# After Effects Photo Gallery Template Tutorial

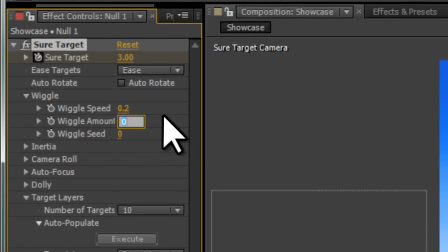0.2 for the wiggle speed, 120 for the wiggle amount.
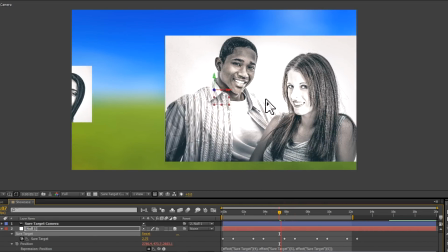Now when we're paused, we get this hover, this kind of hummingbird hover.
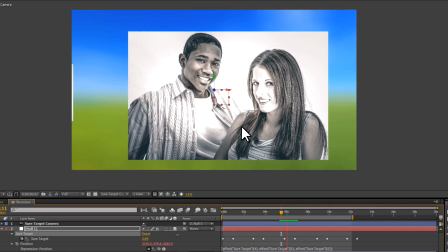It adds a little bit of character, a little bit of animation during the pauses.
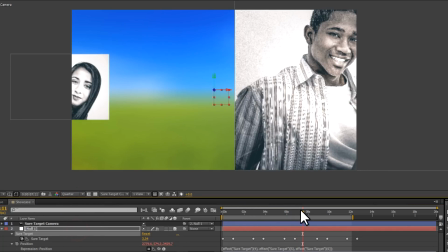Increase the wiggle amounts in order to get a kind of drunken hummingbird effect.
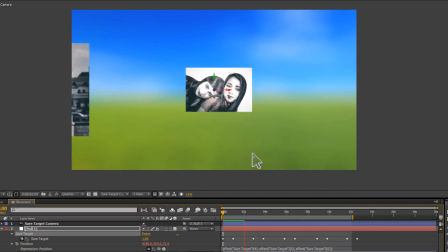We're going to go back to the beginning and then preview this. And I think that's looking pretty cool.
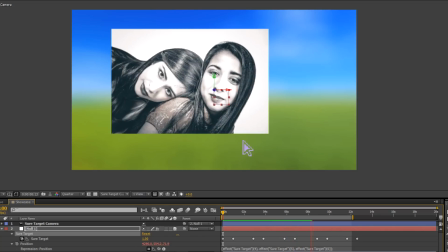But this is meant to be not just a photo gallery, it's meant to be an animated photo gallery template.
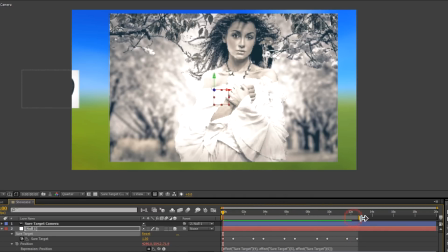So what we want to do is to change one of the images. Let's do a very sensible thing and change the last image for a logo.
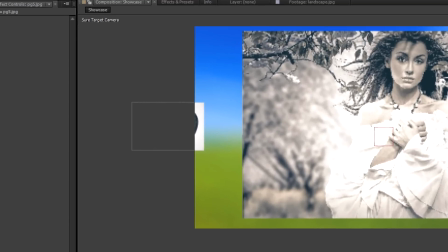So I'm going to go to PG5, the last image. I'm going to go to the project panel and I'm going to click on my logo.
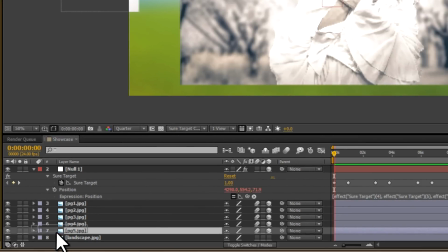Then holding down Alt or Option, I'm going to drag it to PG5. That replaces PG5.
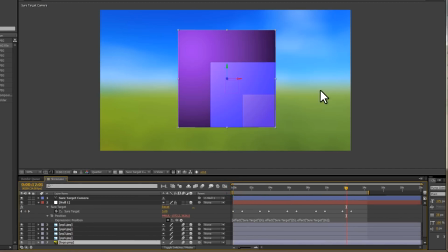And we'll have our logo as the final image. You can do this with any image. Let's go down to the logo and fade it out. Hit T on the logo. That brings up opacity.
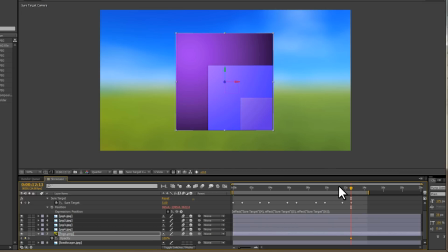Click on the stopwatch for opacity. It's at 100%, so move forward a few seconds and then keyframe it at 0%, and we should get this gradual fade out.
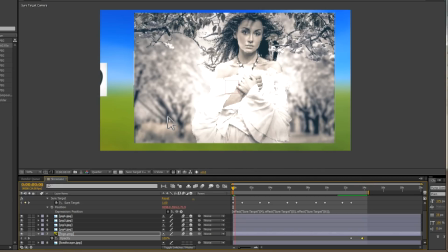So we could use this as a kind of intro. We've got our pictures as a picture gallery.
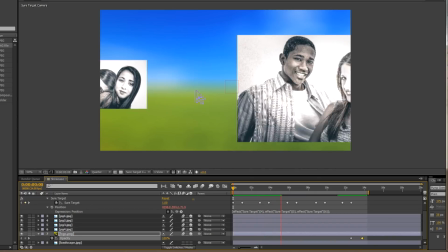And after we've displayed a few of our pictures, we go to the logo.
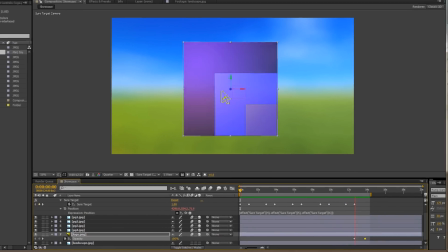And then the logo will fade out. You could use that as a start for a YouTube video or some other project.
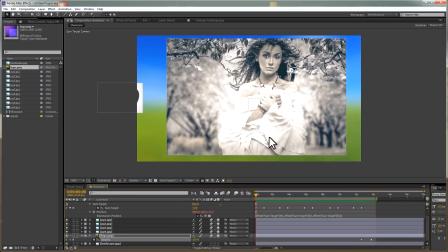And like I said, you can change all the images, so you can use this as a template. add a little bit of music, and it should be pretty awesome. We want to look at one other feature of this plugin, which is the ability to blur out parts of the video.
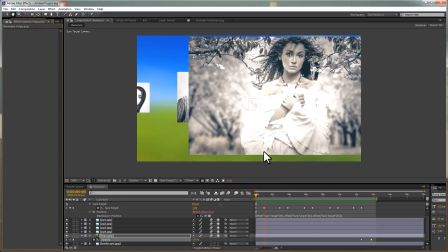What I want to do is to have some of these images in the background blurred out.
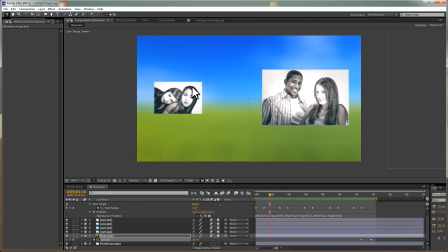I like the kind of parallax they give, but we want the focus to be on the front image.
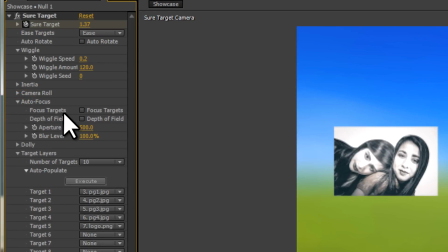Go to autofocus and turn on focus targets and depth of field. You can also mess around with the aperture and blur levels.
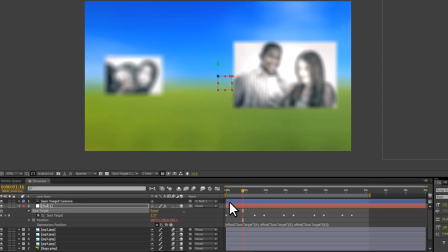As you can see, these do cause some of the objects, either in the foreground or the background, to blur out.
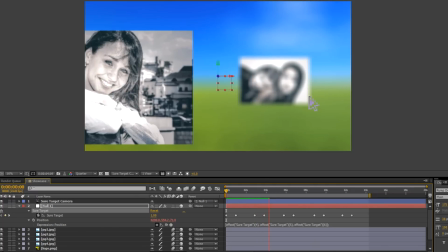And that allows us to focus just on one thing at a time. And the plugin does all the focusing for us.
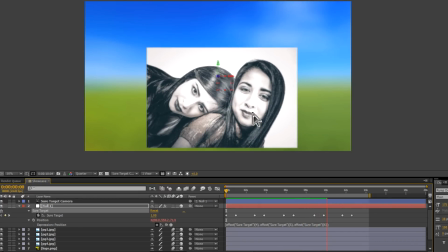You can also turn off autofocus and do manual focusing, so it's very versatile.
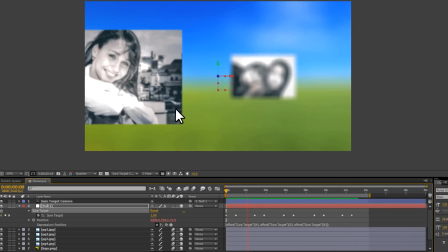By now you should see what an awesome plugin this is for this kind of animation. There's one other feature which can produce really amazing animation.
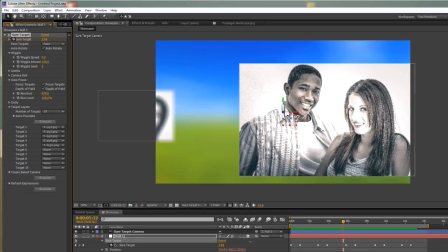Go and turn on the auto rotate and then bring up the rotation tool.
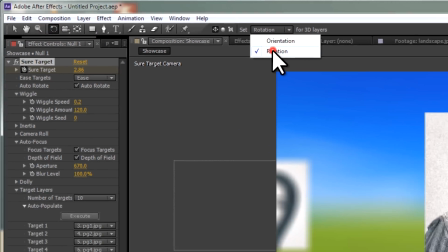Make sure you set it to rotation and not orientation. I'm going to work on this image here.
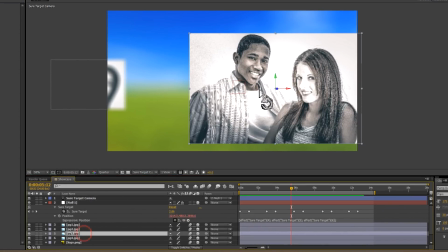It's the third image and I'm going to rotate it on the Y axis.
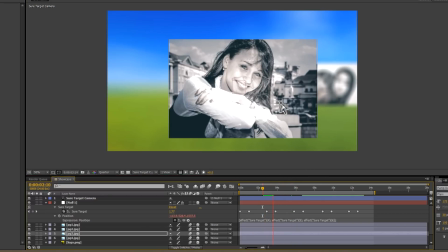Now when we look at the animation, you'll see that we do have this extra rotation as we come to this image and then we rotate out again.
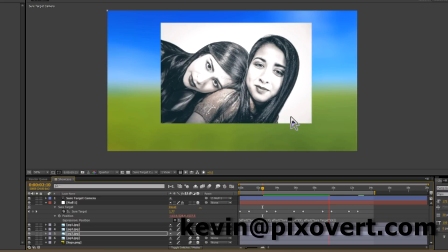Now you can rotate in any direction, X, Y, even Z, and it can produce some pretty interesting outcomes.
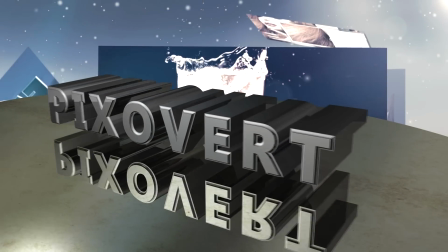Finally, consider making several short gallery videos, then combining those to create a longer animation for a little bit of variety.
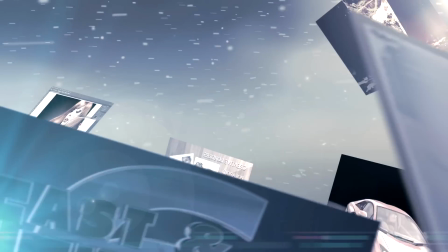But that's going to be it for this video. Thanks for watching. Hope you found that useful. Take care.
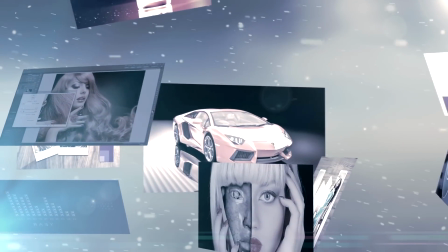Bye.